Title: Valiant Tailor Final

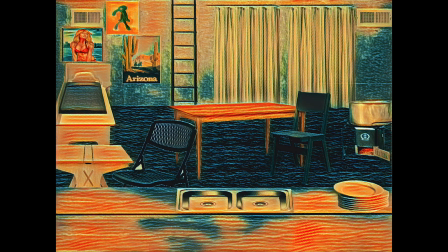4:23 After I'm done with Photoshop, I go into Adobe Lightroom to adjust the lighting, and then for the finishing touch,
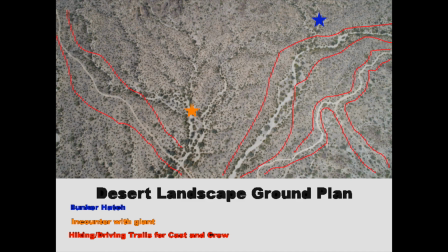4:28 I use a mobile app to give it that comic book feel, and here are some examples of my ground plan work. Alrighty, so now I'm going to hand it off to Ray, and he's going to talk about lighting. All of the lights.
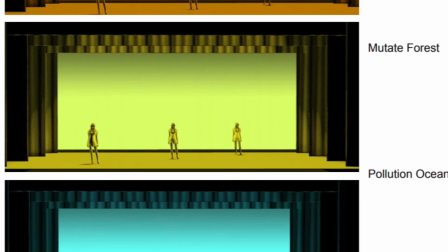4:46 Hello, it's Ray here. I'm the lighting designer of the Valiant Tailor project.
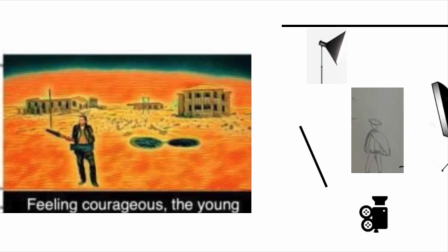4:52 The key lighting direction is from the angle above, and it is illuminating the character from the side.
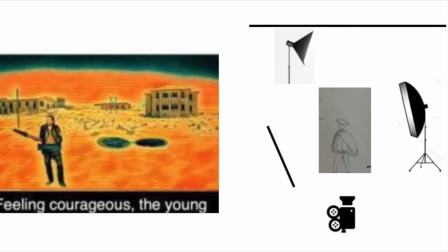4:58 The intensity of the light is soft. All this has been conducted to illustrate the theme and mood of the character in the story.
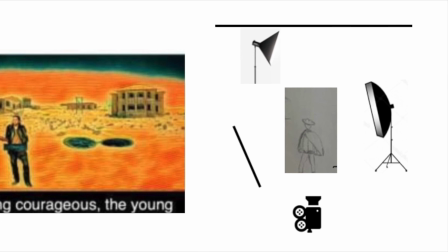5:06 The angle and intensity of the light is meant to cast down shadows, as is the case in the morning.
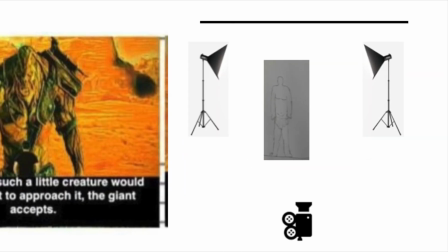5:13 The second stat is that of the giant.
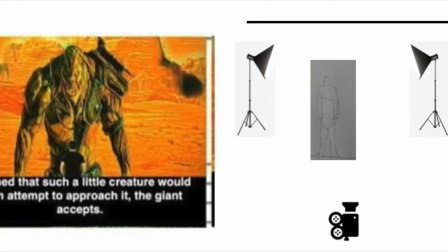5:16 The two lighting resources are meant to ensure that the giant does not cast any shadows, because it is the middle of the day.
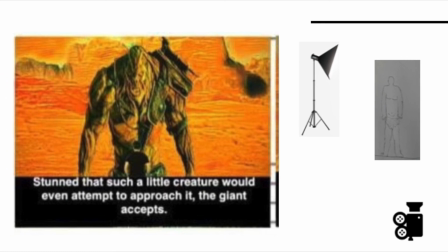5:24 It creates a sense of a despair to the audience.
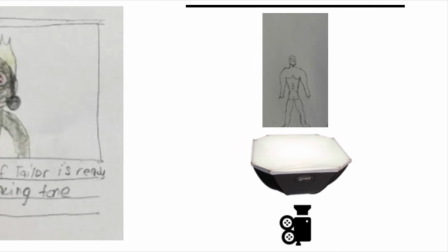5:29 Third stat is that of the evil king. The reason why I have selected that resource to be from below the character is that it
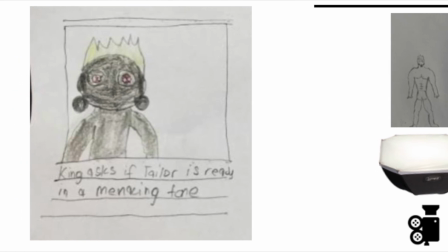5:39 casts big shadows on his facial features, which make him appear evil. Alright, hello everybody. I'm the sound designer for the Valiant Tailor Twisted Fairy Tale project. And some of these clips that are coming up are just some of the things I was doing to manufacture some of the sounds and how I was recording them. And hopefully you get a good idea of how my process went for some of these noises I created. Alright, so I'm recording footsteps for just the majority of the project. Most of it takes place outside in our setting, so I'm just recording walking around on some dirt and rocks to kind of get a good feel for it. Alright, I came out here to record some gun slide sound effects. I don't have a gun, but I do have this nice little airsoft toy. Oops, safety's on.
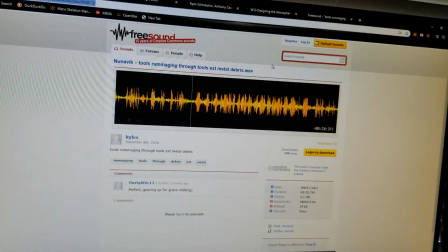6:38 Just quickly documenting where I've been getting some of these sounds. I don't think I can make on my own.
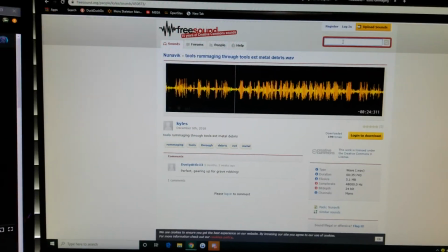6:42 I've been going on these royalty-free sound websites and just kind of searching things like, let's say, tire screech into the search bar.
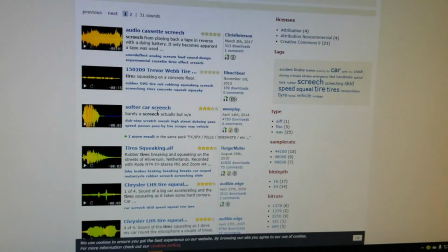6:50 After car screech, stuff like this. So this is where I've been getting some of the sounds I can't actually make on my own.